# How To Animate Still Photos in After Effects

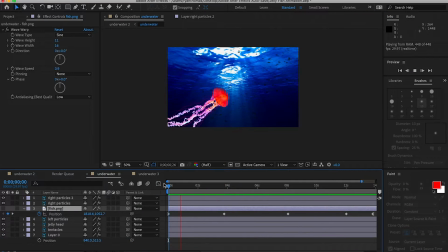[0:05]
What's going on, guys?
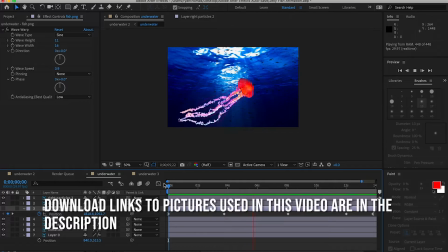[0:06]
Today I'm going to be showing you a video on how to animate your own original image that you made in Photoshop, but you can also use any image you want as long as it has layers.
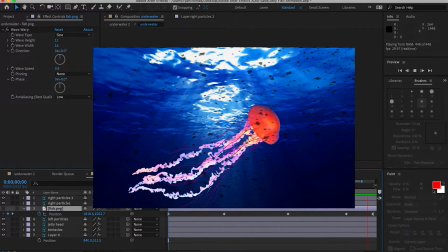[0:14]
And in this underwater image, I believe we used 5 or 6 layers and we animated each one individually.
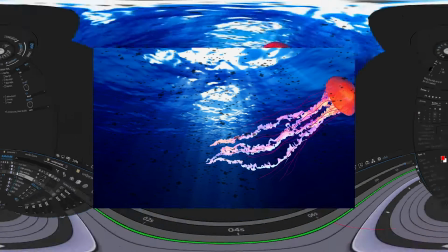[0:21]
And yeah, we're just going to jump right into it and show you how to start it out in Photoshop. So to make this picture, I ended up using 5 different layers, as you can see.
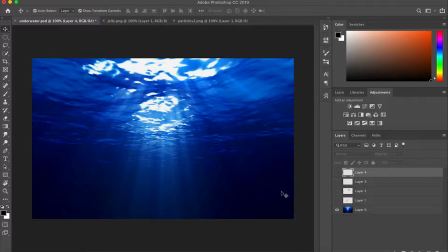[0:30]
This was the background layer. It's just an underwater photo. And I ended up splitting up the jellyfish.
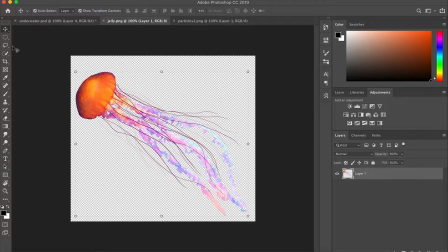[0:37]
This is the jellyfish as it's a full picture. But I ended up using the quick selection tool to split the jellyfish in half.
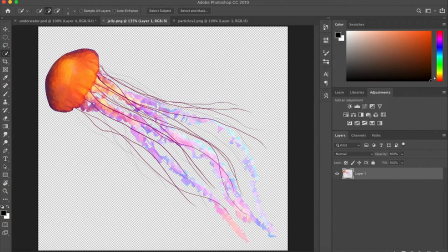[0:45]
So basically what you would do for that, you can just zoom in.
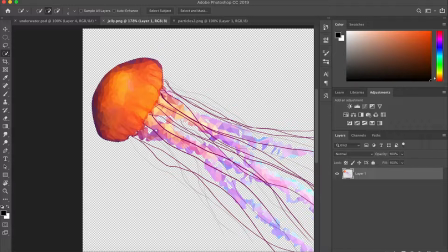[0:48]
And then you use your quick selection tool to try and just get all the edges around the jellyfish's head, just the head. Make sure you have the layer selected. Go to layer via cut.
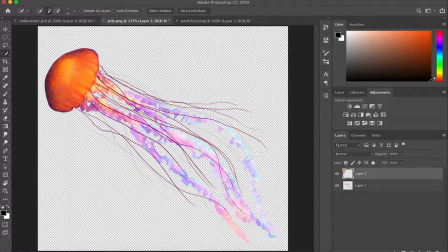[0:59]
So now you have, you can zoom out and now you have one layer for just the head, one layer just for the tentacles, and if you wanted just to edit that up a little bit, you could use the eraser just to fix it up. I'll just leave it for now.
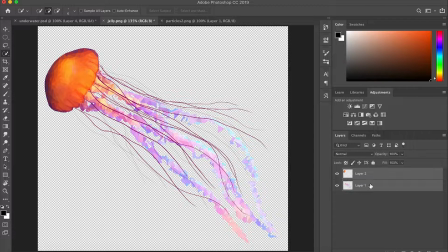[1:14]
And then what you could do is literally just copy and paste, drag them into here, and there you go.
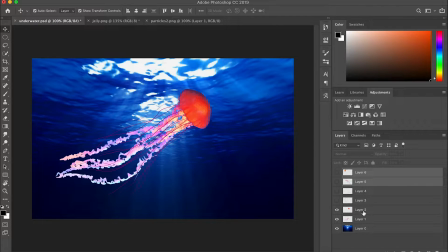[1:23]
But I'll just cover that up for now. So next we'll move on to the particles layers.
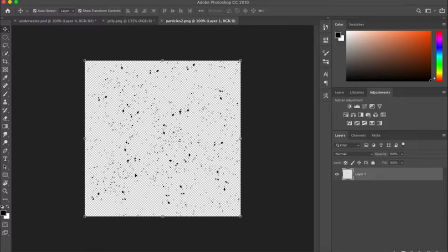[1:28]
So basically, I just added this picture. It was just a particle-y PNG photo, so the background is transparent.
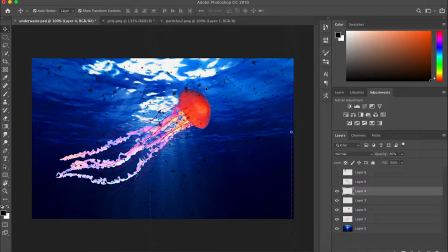[1:37]
It just gives it more of like an underwater effect. You don't have to do it, it's pretty much a preference, but for this video, I'll keep them in so I can just add the effect and it makes it just look cooler. And so once you have all that put together, you can adjust the colors.
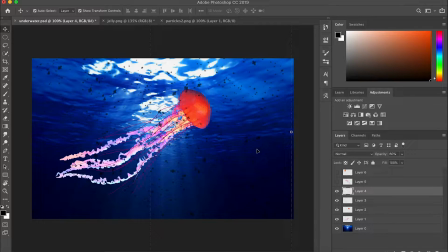[1:53]
Originally, the colors were much more dim, and I just used the hue and saturation,
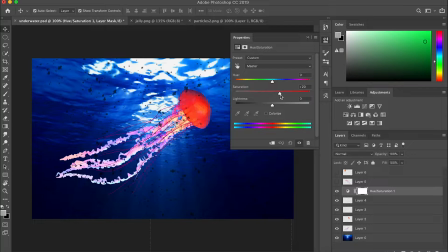[1:59]
and I just lightened it up a little bit by adding more saturation to it. As you can see, it just lightens it up. Maybe add even a little more brightness to it, something like that.
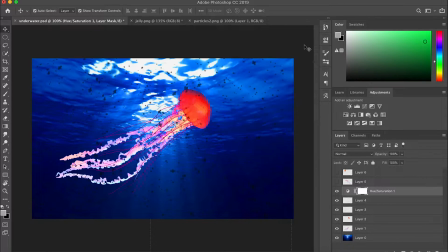[2:09]
Just give it more of a bright and vibrant look.
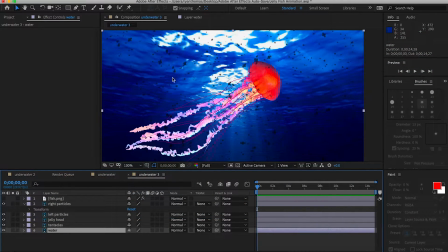[2:13]
So once we have our original picture all completed, we can jump into After Effects. We just load in the project by just file importing. So once we have it, we have all of our layers.
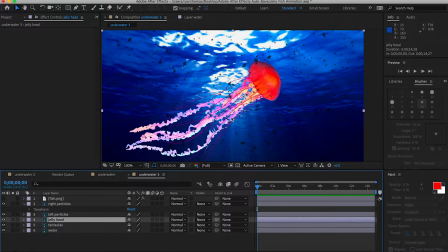[2:26]
We got the right particles, left particles, the jellyfish's head, the tentacles, and obviously the water in the background.
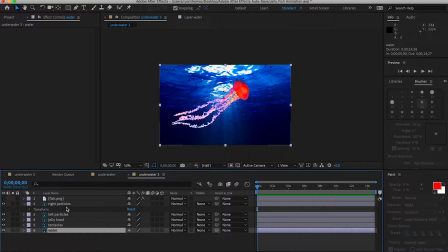[2:34]
So let's see. To start this off, why don't we start off with the jellyfish's head, the first thing that we're going to animate.
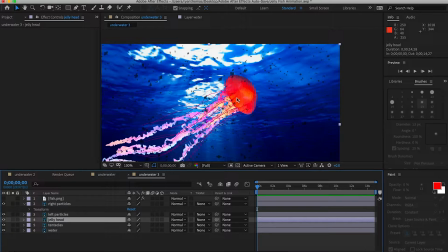[2:41]
And so when you think of a jellyfish, it kind of, the head always kind of just like flaps up and flaps down, kind of like the edges of its head kind of just flaps up, flap down. So what kind of effect do we want for that?
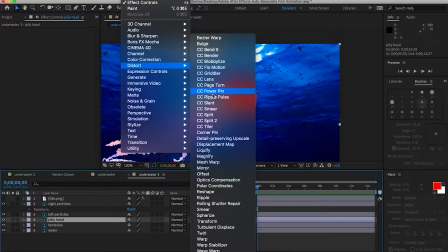[2:54]
We want to go into effects, we go into distort, and we are going to use the ripple effect.
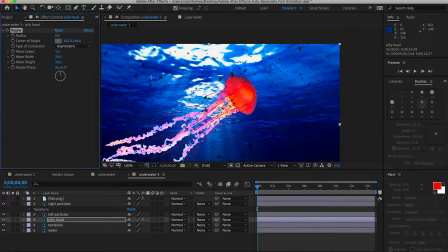[3:01]
So we want to use the center of the ripple. We put it right in the middle of the jellyfish's head, right about there. We'll give the radius about a size of 80. We want it the asymmetric.
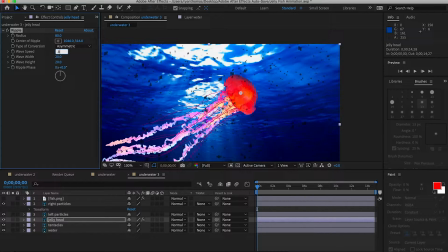[3:17]
We'll go with the wave speed of 0.8, and we'll go keep the height and width at about 20. So we'll check how that looks. So after the preview loads, you can just load it and see how it gives that awesome like flapping effect.
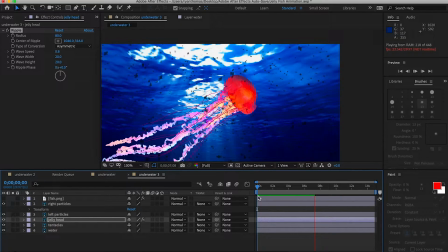[3:32]
It looks exactly like how the jellyfish would look and move. It honestly might even be moving like a little fast.
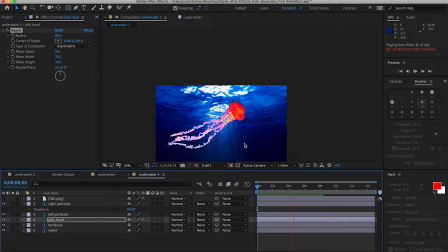[3:40]
It might just be because we're zoomed in. You know, it's not bad. It is like kind of looks a little fast. Maybe move down to just like a point like 6. See the difference there and let it load. Yeah, I mean, I think that looks pretty good, 0.6.
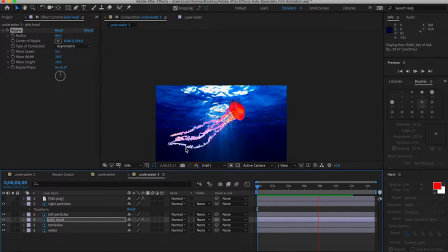[3:56]
And once we animate the entire jellyfish's movement from left to right, you won't even really be able to notice that it's moving a little too fast. But I think that actually is a good speed. It looks exactly like how the jellyfish moves in real life. So next we're gonna move on to the right particles.
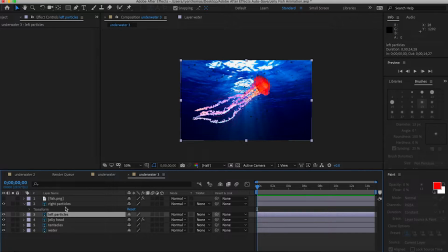[4:13]
And the right particles, as you can see, we just make sure they're selected. We split the particles in half, one on the left, one on the right, so we can animate both sides to make them just look better overall.
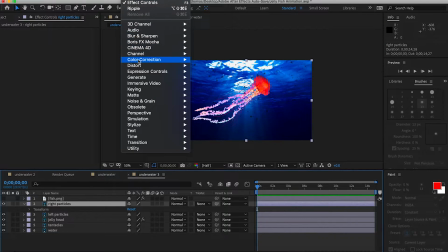[4:28]
So for the particles, we want to use another distort effect. It's going to be the CC slant.
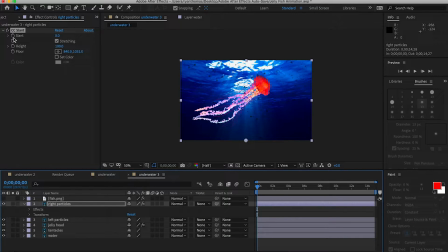[4:35]
This time we're going to use keyframes. So we're going to make sure we select the little stopwatch, and we're going to start at, let's put the right at starting at about 20, and then move it all the way to the end, and we'll go all the way to minus 20.
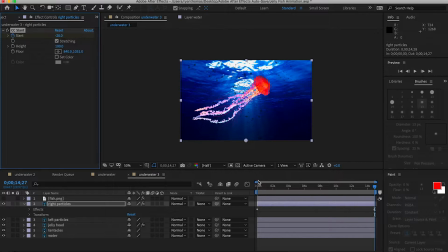[4:54]
And so let's take a look at how that looks. So after it loads, you can see it gives that nice slow motion movement of just like the little particles moving across the sea.
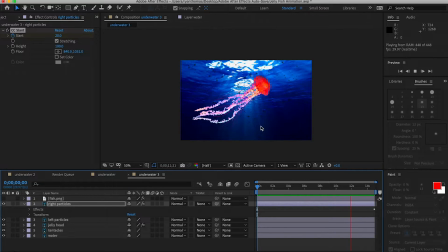[5:07]
It looks really good, actually. I'm pretty happy with that. And for the floor, we want to keep the floor like just at the bottom. It doesn't really matter. Honestly, the default, usually you will pick a good spot for the floor in this area, because you don't really want them to move in the middle, because then it would just look bad.
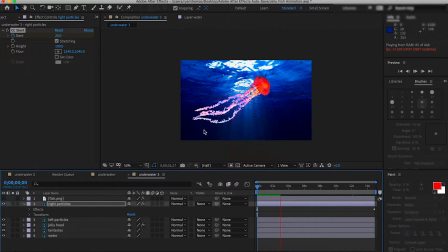[5:26]
You want the floor to be all the way at the bottom. See, as you can see, they move slowly across. So next, we're just going to do honestly the same thing for the left particles.
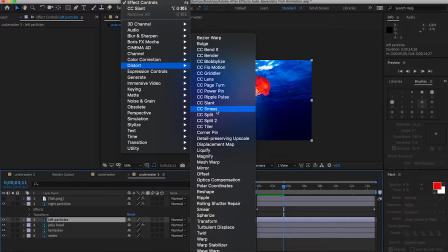[5:35]
Go into distort, CC slant.
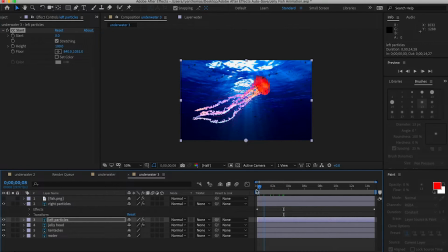[5:38]
And for the left particles, we're gonna start at -20. And then we're gonna move our cursor all the way to the end. Go to 20.
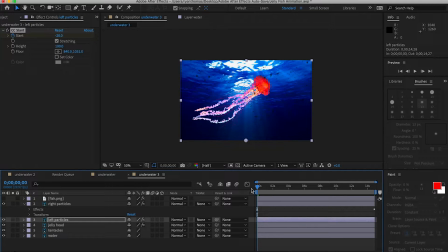[5:53]
And then let's check how that looks after the preview loads. That actually looks really good, I think. We have the right particles coming in, moving from right to left, and the left particles moving from left to right, so there will never be not enough. There honestly kind of does get a little,
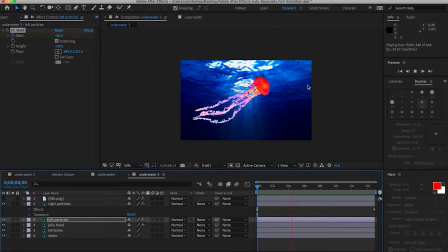[6:14]
it doesn't even go long enough for the particles on the right to really stop appearing. So I think it honestly isn't bad. If you think it looks a little weird still, you could just duplicate the right particles, and then maybe move it a little bit, maybe
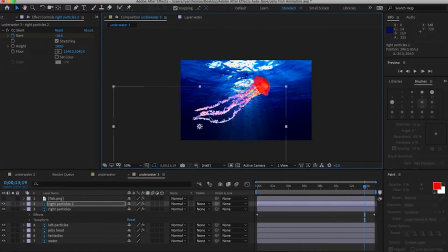[6:36]
make it a little bigger, push it like down here, so maybe just fills in the screen more. So as you can see, like, there's never any places around the screen where there's no particles, and it just never looks empty.
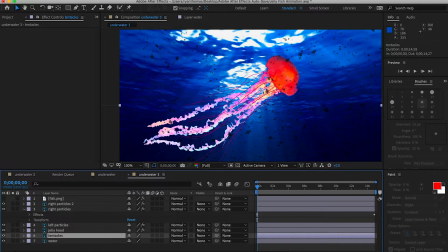[6:53]
So for the jellyfish's tentacles, we're going to use another distort effect. We're going to use something called wave warp. We want the wave type to remain the same at sign. We're going to go the height to 6. We're going to go width to 68. And we're going to keep the direction at 90.
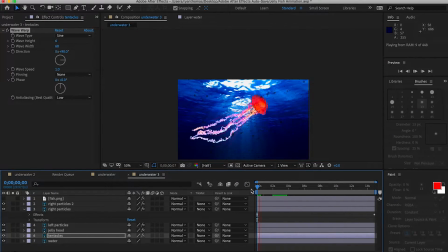[7:12]
The speed, we don't want it to go too fast. So as you can see, one is pretty fast, and it kind of just looks a little funky still. Like, jellyfishes do not move that fast, you know? So you really want to move it down. We're going to put it down to like a 0.4. I think that's a pretty good speed when you keep it at a 0.4. So as you can see, that's a much better speed.
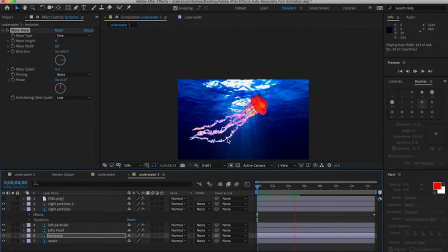[7:32]
It looks much more realistic. Looks honestly just like a jellyfish's movement. I think it looks really good. I'm really happy with it. I love how the particles are moving in the background. And so last but not least, we need to animate the actual water background.
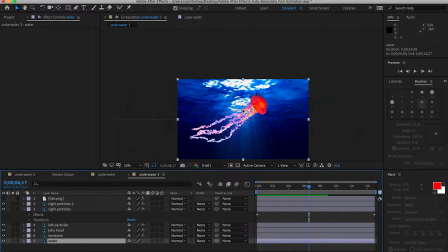[7:48]
So for this, we can just use we can use the ripple effect again. So we want to go to ripple. This time we want to use the center of the ripple. We want to keep it at the top, because since we are underwater,
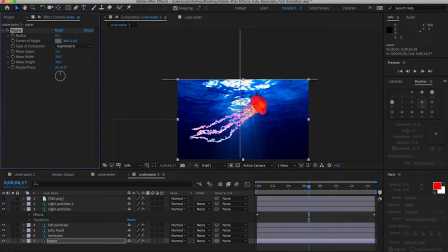[8:01]
we kind of want effect from the water at the top to be bouncing up and down, looking like you're actually underwater. So we're going to keep the center of the ripple just right at the top here. Even like kind of like put it up above, honestly. Turn the radius way up.